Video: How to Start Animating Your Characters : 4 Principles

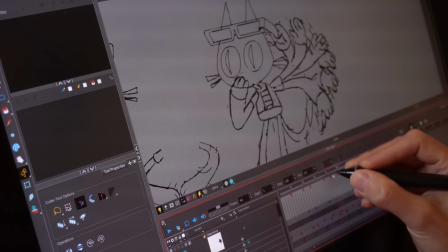Animation is a complex subject, especially character animation, and if you've never tried it, it can start to feel like you're trying to hit a moving target, or rather, drawing a moving target.
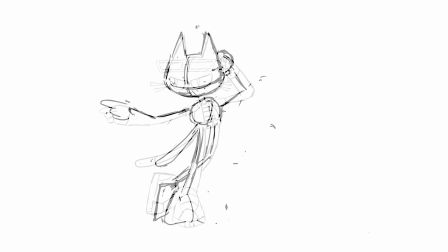So today, we're going to break down a few motion principles and how we use them to animate this cat.
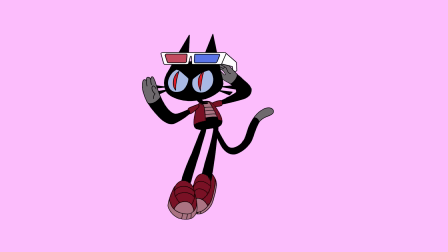And if you watch this video and actually try the things we show you, you too can start learning how to animate,
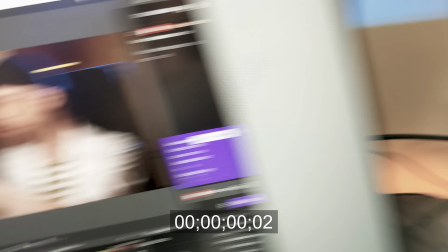because animation is fun, easy, and totally not a lot of work. Yeah, let's cut out that last part. Yeah. We can edit that part out.
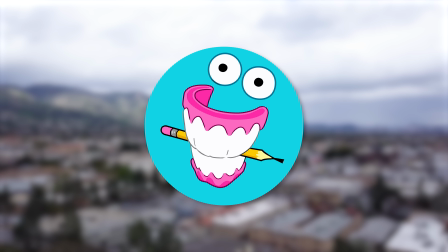If you like BAM Animation and enjoy all the cool, fun art learning that we do here, consider supporting us on Patreon. The link will be in the description below. Animation is overwhelming, and most artists think that since they can already draw, they could probably learn to animate fairly easily. And while it is true that being able to draw helps, it's a completely new skill set that takes time and practice.
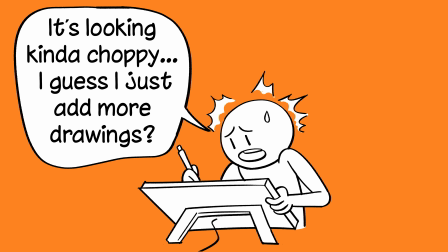Most people vastly overestimate their abilities before they even draw the first frame. And that's because they lack the understanding of movement principles.
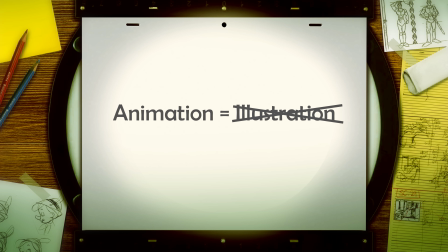Because animation does not equal illustration, animation equals movement. This book says that there are 12 principles of animation, but we are YouTube idiots with a camera, so we don't have time for that.
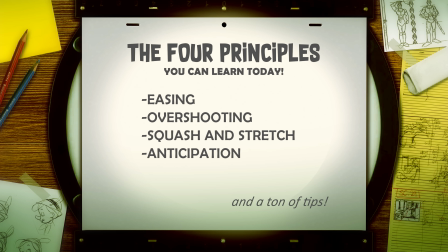So instead, we cut it down to just 4 easy ones to start with. Easing is a fancy word for acceleration.
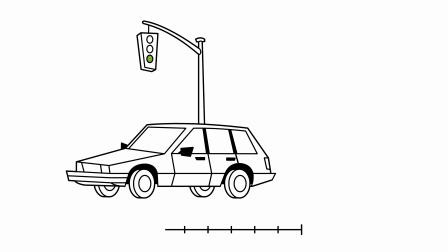Consider that a car cannot abruptly go from 0 to 60 instantly. It's highly unnatural.
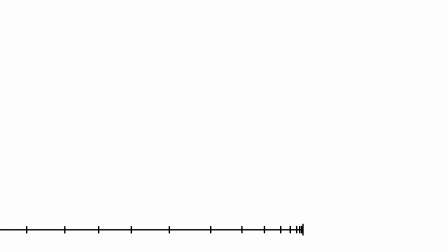Cars are heavy, and they take time to speed up. And so do all objects, or characters in motion.
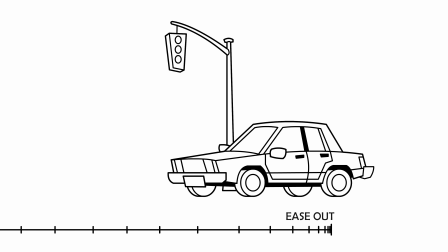When an object takes time to speed up, we call this an ease out. And when it slows down to stop, we call this an ease in.
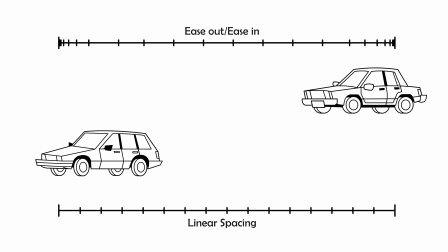Movement that is eased correctly is more natural looking.
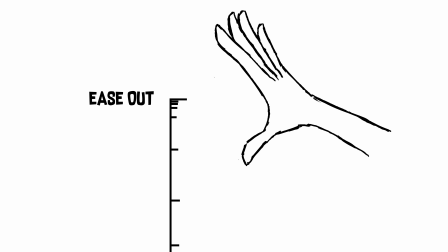An object that is let go in midair eases out from its original height, but it does not ease in when it hits the ground.
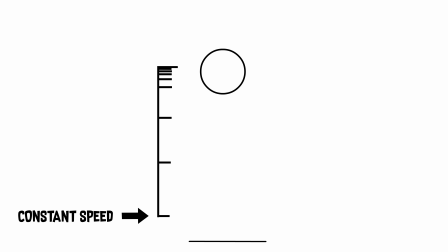Knowing when to use eases is key as well. Instead, it maintains its original velocity and shoots back up, and then it can ease again at the top as it loses momentum.
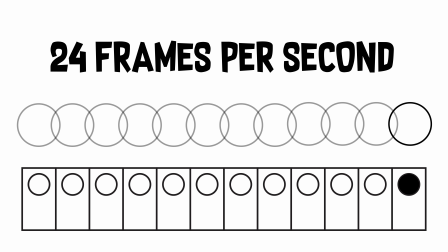Because the frame rate of animation is so constant, the way that we achieve easing is by adjusting the spacing between each drawing.
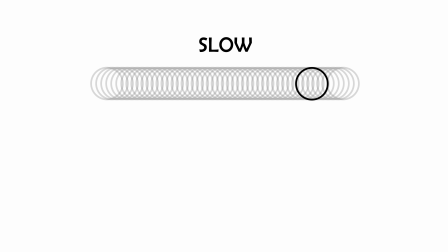So, drawings close together make slow motion, and drawings far apart make fast motion.
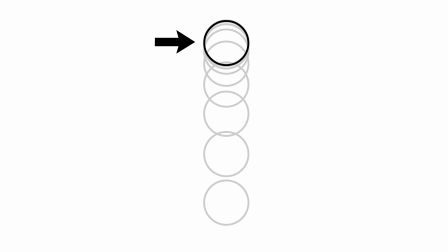Notice how the drawings at the top here are close together, and then become further apart as the ball falls.
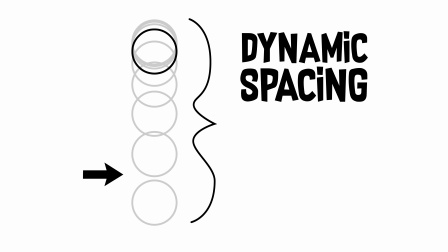This is dynamic spacing, and this is how you create acceleration, or easing.
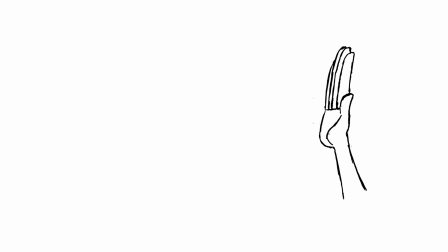Let's try a hand, because we are learning to animate characters, of course,
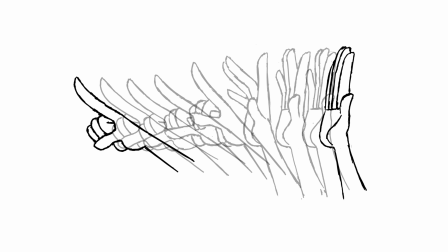and move it from A to B. But not like that, with easing.
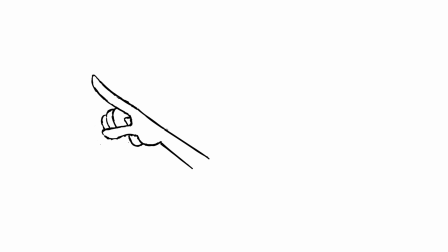Okay, that's pretty good, but it could be better.
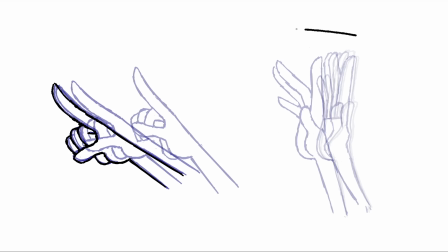Let's add our second principle, overshooting, which is when an object goes past its final resting point, only to then snap back into place.
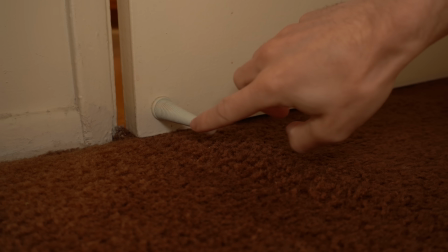This idea might seem overly cartoony, but it can add so much life to your character's movements.
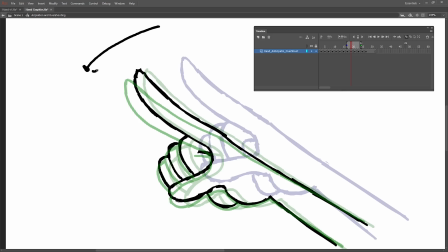I'm going to adjust the final frames to go past for 2 frames. Then it will move back here, and then go a little bit forward, and then finally settle.
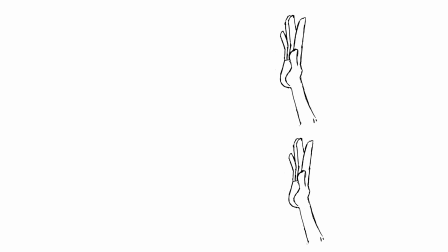Look at the difference now. You can see how adding overshooting at the ends of your animation brings even more life.
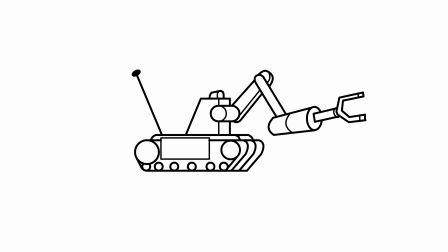I mean, it's not possible, unless you're a robot, to come to a perfect stop.
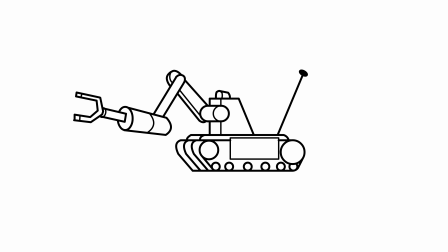So unless you're going for some crazy stiff warp in, even just adding 1 frame of overshooting can do so much.
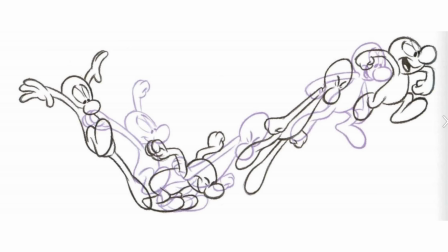Characters are organic things, and they change shape as they move, and animation should exaggerate that.
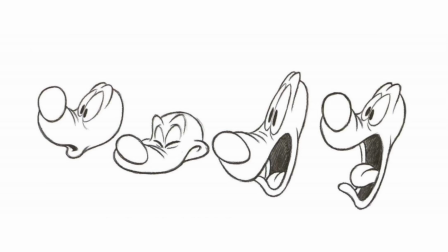Squash and stretch is a principle that emphasizes elasticity. Let's look at these 2 ball bounces.
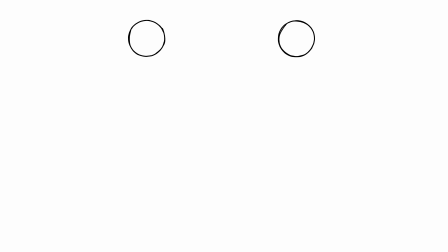On the right, the ball is changing shape. It looks so much more malleable and elastic because I changed these frames right here to make it either look squished or stretch,
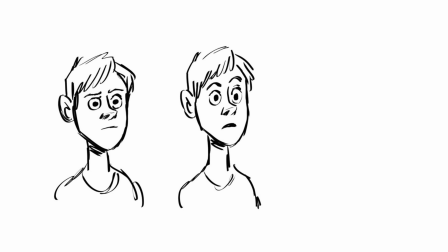and this helps emphasize the movement. It might not seem like this is something you should do to characters, but a bit of squash and stretch can go a long way in conveying movement.
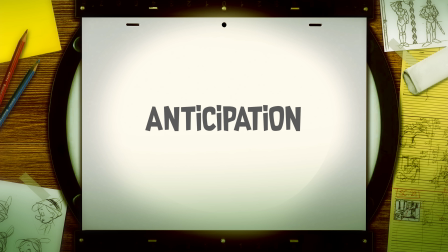Let's go back to our hand for a second and talk about anticipation. Right now, the hand just sort of moves forward.
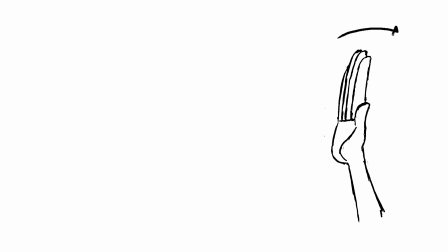But what if there was a tiny little hesitation, as if it was getting ready to move forward?
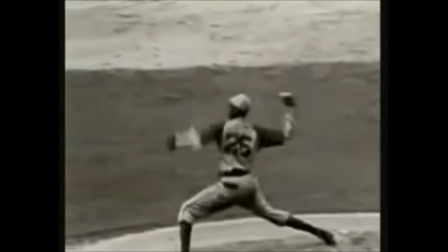Sort of like a wind-up for a pitch. And let's do something more subtle.
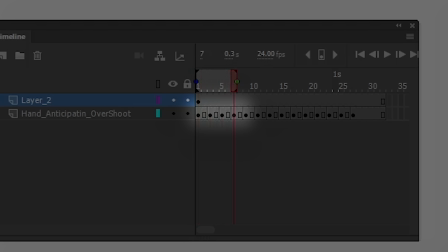I'm going to have the hand ease backwards. First, right here in these frames, and then speed forward to its final position.
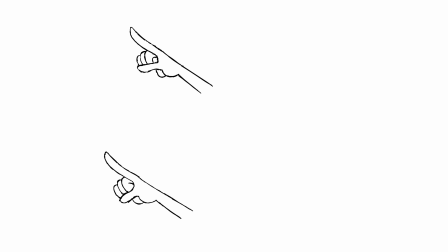Look at the difference. So, anticipation is not always natural in every movement, but it is a lot nicer to look at and it makes the acting clear.
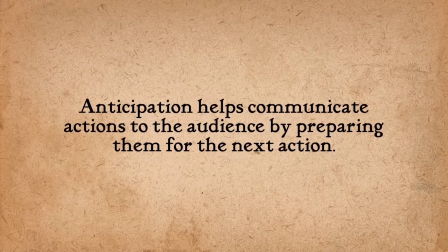Just like Alan Becker said, anticipation helps communicate actions to the audience by preparing them for the next action, so they won't miss it.
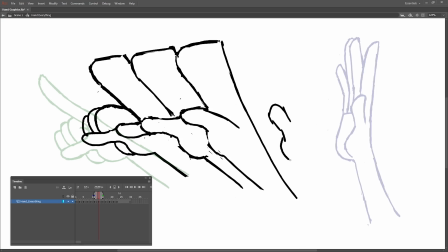Oh, and I forgot to add in the part where we add squash and stretch to the hand. So let me replace some of the middle frames, which are kind of bland, with a very stretchy, smeared drawing of the hand to better convey this speed.
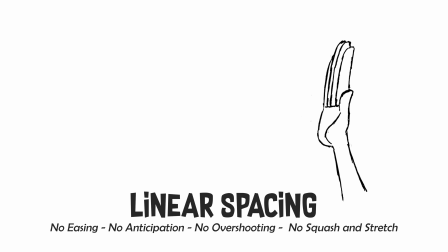Now, let's compare the motion of the hand, which uses none of the principles we talked about. No easing, no anticipation, no overshooting, no squash and stretch.
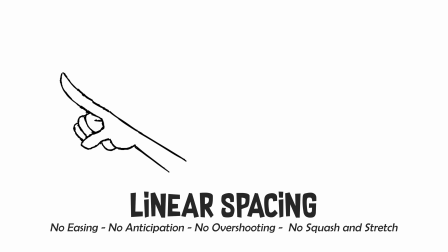And let's look at the hand where I did everything. Notice the difference. The main difference between bad animation and good animation is that bad animation doesn't move in interesting ways. So we know good motion from bad motion, but does that mean everyone who watches this YouTube video can suddenly animate like a 90s Disney animator? Well, no, because you have to train yourself through a series of learning exercises, starting with a ball bounce. Okay, I don't know if you heard me, but do not attempt any form of animation until you've done a ball bounce. I'm serious. And it's harder than it looks, guys. Most people get it wrong because they just open up their animation software, make a ball,
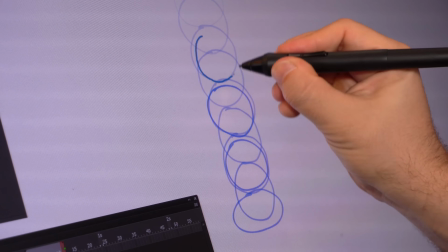move it down slowly, and then back up and say, "Here, I've done it."
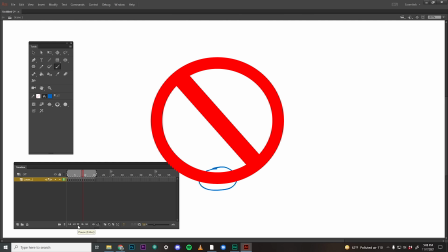This looks terrible. There is no gradual spacing at all.
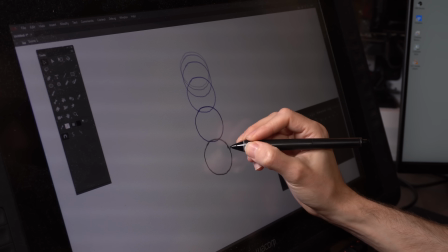Instead, place the top frames really close together and then gradually space them out so that we get dynamic acceleration.
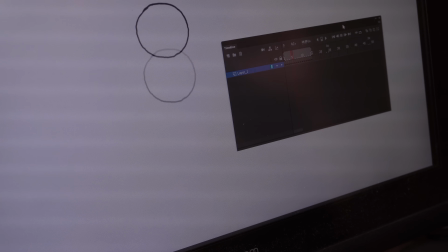Then you can just copy and reverse the frames until you get your first ball bounce. That is the basic ball bounce.
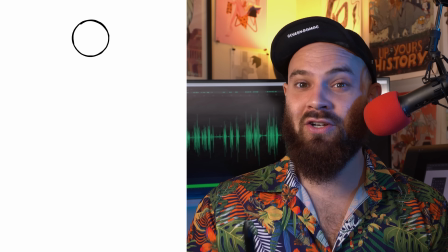But you can make it interesting by adding a little squash and stretch here, an impact frame here. And if you can do this, you'll be strong enough to tackle other assignments.
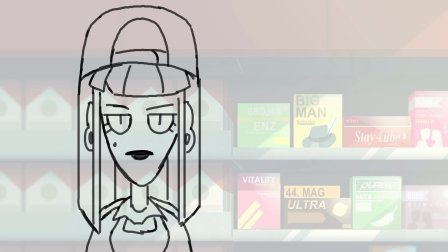A pendulum, a ball falling, a hand grabbing, a face turning, and in time, build up to a walk cycle.
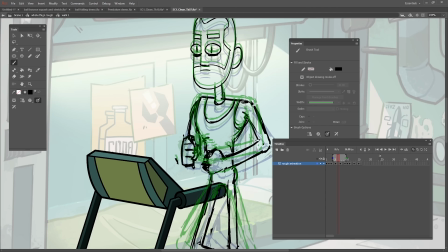Learning to tackle simple movements will hone your eyes and prepare you for complex, multi-layered character movements.
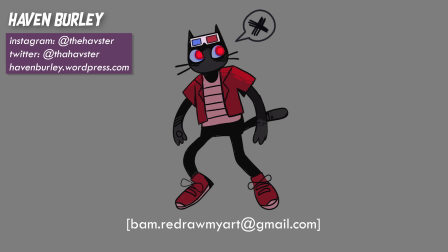Haven sent us this cat via email. bam.redrawmyart@gmail.com. And you can send us your drawings too.
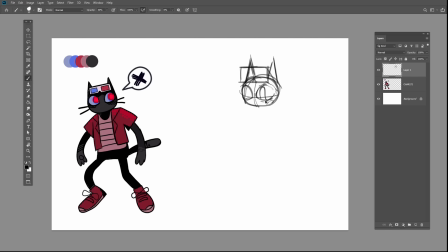But now, we're going to get him ready for animation. This cat is a little bit 80s with the 3D glasses and the colorful shoes, so I just wanted to push these characters' proportions a little bit and use a lot of big round shapes.
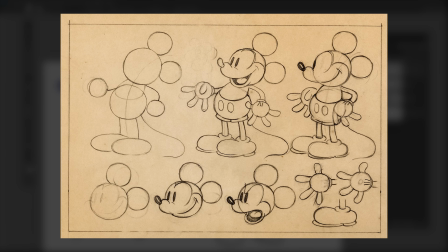It's a classic look that you see in Mickey, Felix, Garfield, and Sonic.
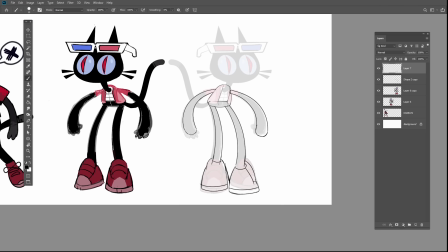Round shapes are very appealing, and it's easier to animate something with organic shapes rather than something that's super rigid.
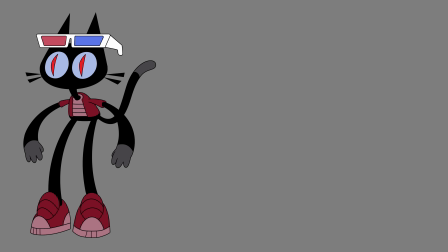Now let's do a turnaround and give it to Brent so that we can start animating.
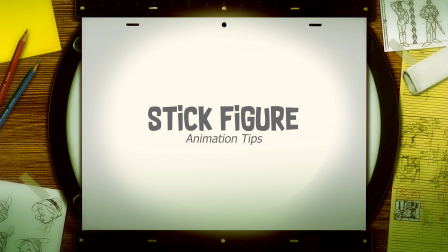When I'm animating a complex character like this, I always start with a stick figure.
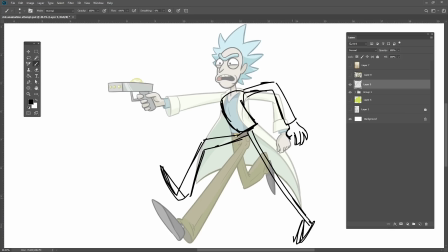The biggest mistake new animators make is trying to draw a complete perfect drawing of the character and then try to make that really complex drawing move.
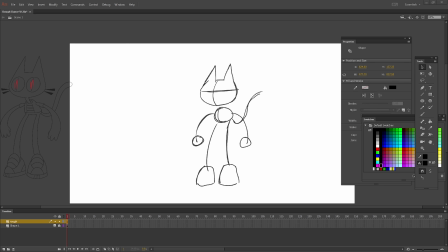It's way easier to start with a very simple rough figure that has roughly the same proportions as your character. When I was animating Sarah Lynn in the opening of BoJack Horseman, That's professional animator Mike Rocco.
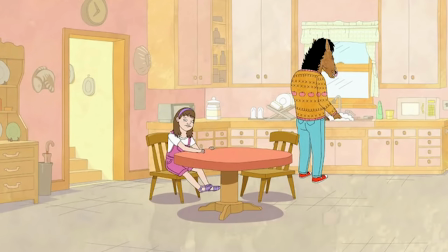I was really struggling animating her running down this flight of stairs. And after several attempts, I realized, wait a minute, why don't I just animate a stick figure of her first as like a guide?
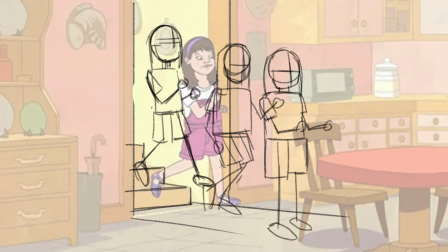And then I could just animate the final rigged puppet over it.
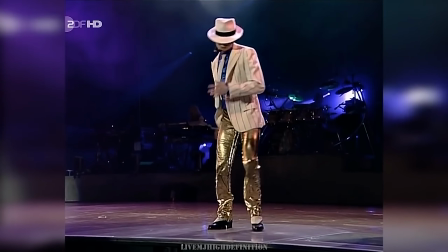I want him to do a bit of an 80s pop dance, so I found this clip of Michael Jackson doing a spin point.
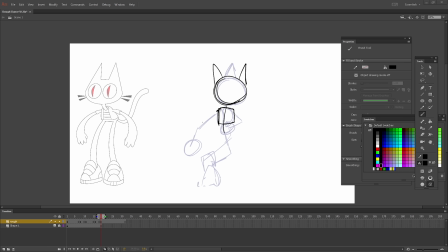Just like any other aspect of drawing, it's important to have reference for your animation. Just in this case, we're not referencing the images themselves, but the movement.
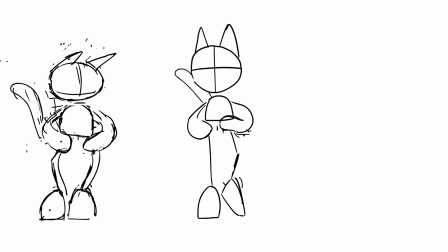I like this motion right here, so I started with that. Then I added a few more actions and connected them with a few breakdown drawings, adjusting the timeline as I went.